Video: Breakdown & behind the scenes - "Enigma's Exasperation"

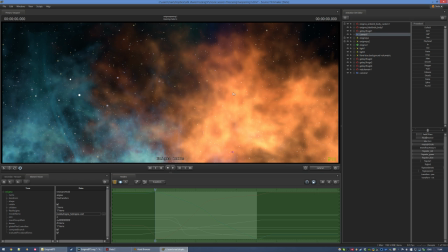(28:59)
This background, this specific regeneration of the particle systems, that looks good. It has nice framing. I'm keeping that one. I think I re-rendered the beginning of every space shot like 5 or 6 times.
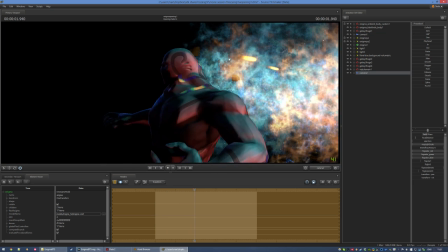(29:13)
I got kinda lucky. This is one of 2 shots where Enigma has the eye beams thing, the light that comes out of his eyes.
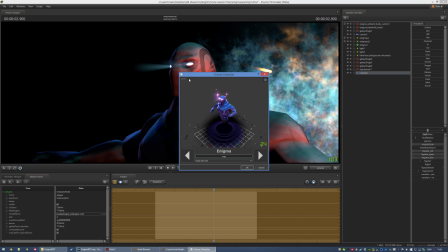(29:21)
He has much bigger one in-game that are made out of particles,
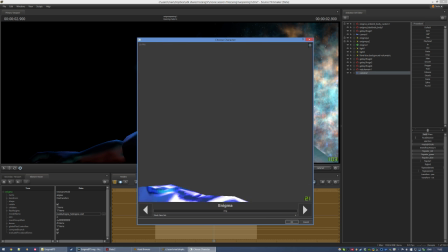(29:27)
but they're meant, they're designed to be seen from above, and closing in on that, as you can see, it doesn't work. It's not meant to be seen from this angle.
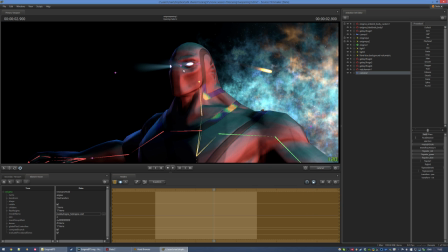(29:39)
And they completely obscure his eyes, which are a big part of the only expressive facial features that he has.
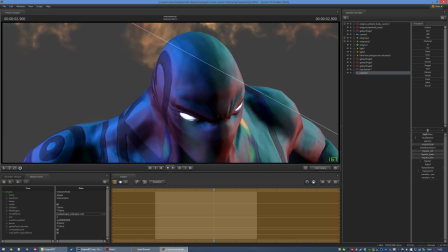(29:46)
In my movie, the beams are made using 2 tiny spotlights stuck inside his head.
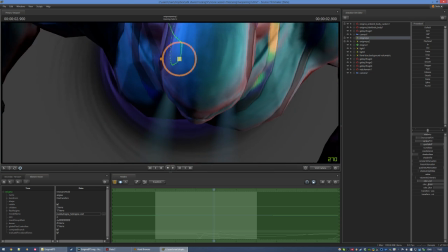(29:53)
It's pretty straightforward, really, as you can see here.
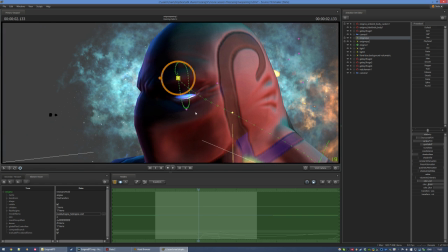(29:57)
A little touch that I haven't pointed out yet is that Enigma actually has self-illuminated
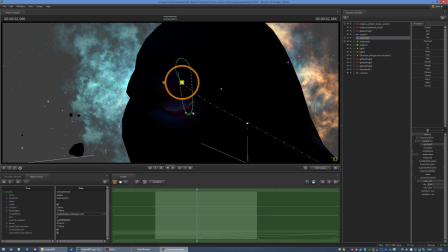(30:05)
eyes, and it's also a little faintly around his eyes because I really wanted, the feeling that it came through his skin, if you could call it skin. Whatever flesh he has, it's kind of, the light is leaking a little bit through it.
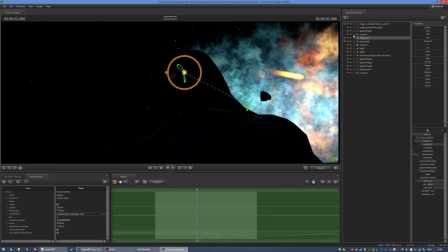(30:21)
It's a very subtle effect in the movie, but it's there and I like it.
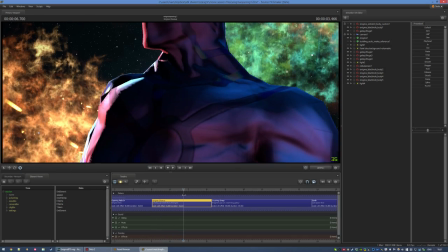(30:28)
In the second shot, I took the bold, risky decision to introduce a revolutionary new color, green.
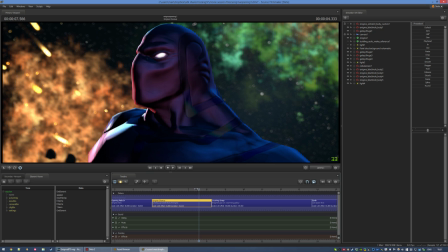(30:35)
Wow! Yeah, so not really much to say here. This is a good particle generation here, but I'm sure if I...
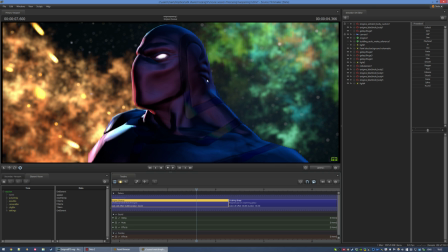(30:42)
See, now that's a bad one because I really wanted to have this sort of empty space, and here it just feels bad.
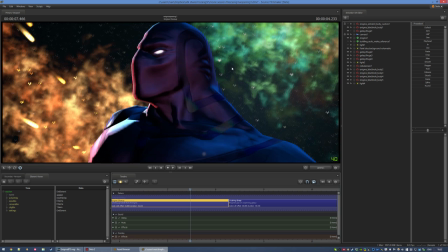(30:47)
So I'm just gonna keep generating, and maybe, hopefully, I'll find a good one. This is bad, this is bad.
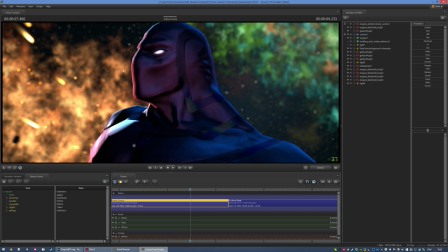(30:52)
So yeah, I just kept regenerating until I found something good. This is a lot better. Nice empty space behind him. I don't know why the... Oh, green light missing, here it is, okay.
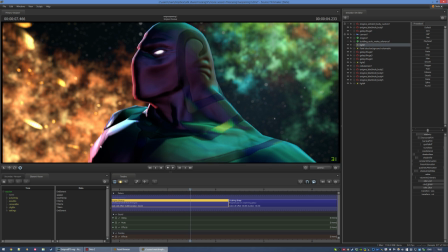(31:03)
As I was also saying during the lighting part, making good-looking rim lights is really tough.
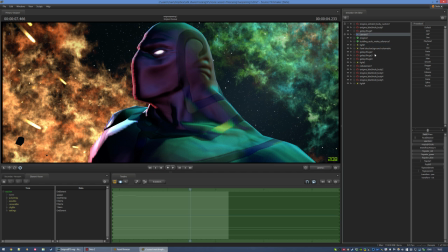(31:09)
In the Dota shader, like there's a dedicated rim light parameter, but it's not controlled. You cannot affect it through lights. It's only controlled through the map's ambient light. So if I turn on the map light scale over here, you're gonna see the rim light actually fades in.
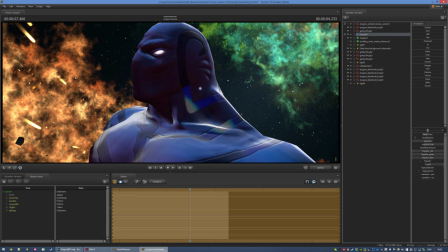(31:25)
I'm gonna turn off all the lights so you can see this. You can see here, the rim light slowly fades in and there it goes.
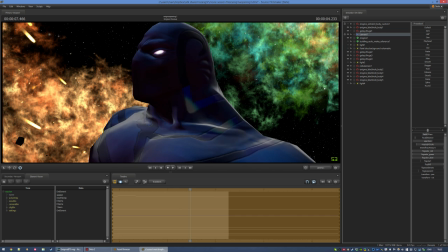(31:35)
Like this. So that's what the actual rim light is, for the most part.
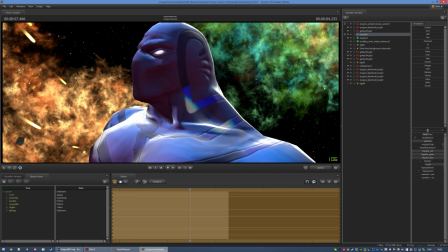(31:40)
You can really see it here. And that's the kind of nice rim light that I cannot have using just the SFM lights like this.
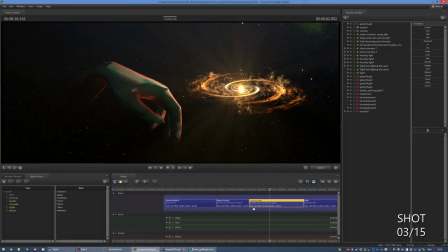(31:49)
Sadly, can't have that. The grabby hand shot is one of my favorites, but first off, I figured I should show what came before that.
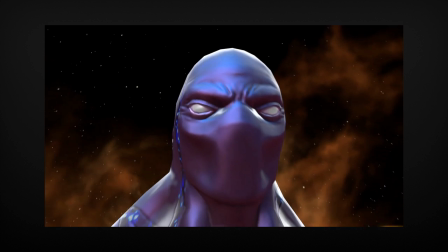(31:58)
This was the second ever draft of the movie, some preliminary scene setup work by Lozenger.
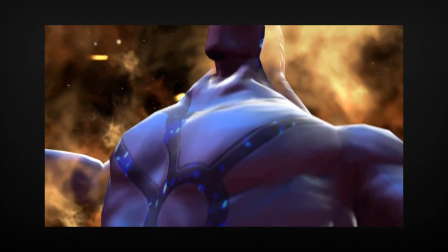(32:04)
We tried out a bunch more different shots, but unfortunately I lost their draft renderings.
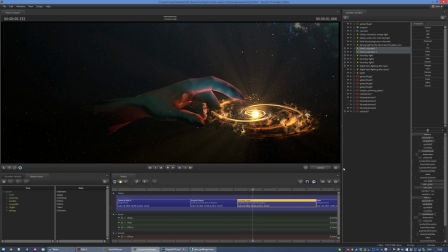(32:13)
Here's what's happening in this shot. The hand you're seeing here, that's actually Enigma's model off screen.
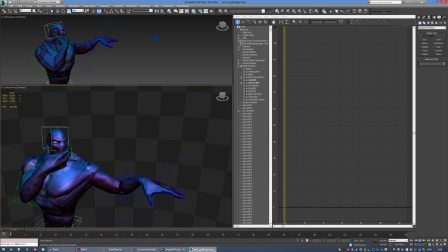(32:19)
It's all animated outside of SFM because animating in 3ds Max is a lot less convoluted than doing it all in SFM.
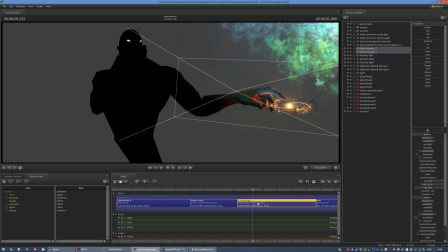(32:28)
So it's all imported using FBX. Thank you Valve for adding that into SFM too, it is so useful, seriously.
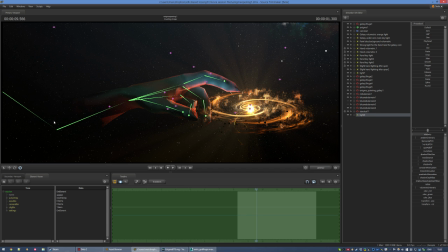(32:35)
Special care had to be taken to create a smooth, natural transition into the darkness of the void of space. Because as I mentioned earlier, the Dota shader is very, very sensitive to lights when it comes to specular.
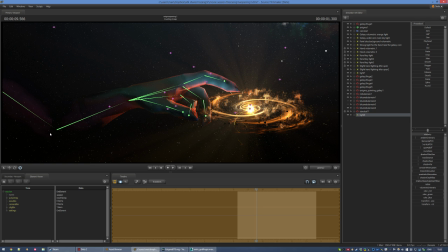(32:49)
Even if a light is extremely weak, specular still shines through noticeably, and it would completely break the illusion. Oh, by the way, while I'm on this frame, with Enigma bragging about how he's a god, I figured I should have this sort of visual nod to, well, this.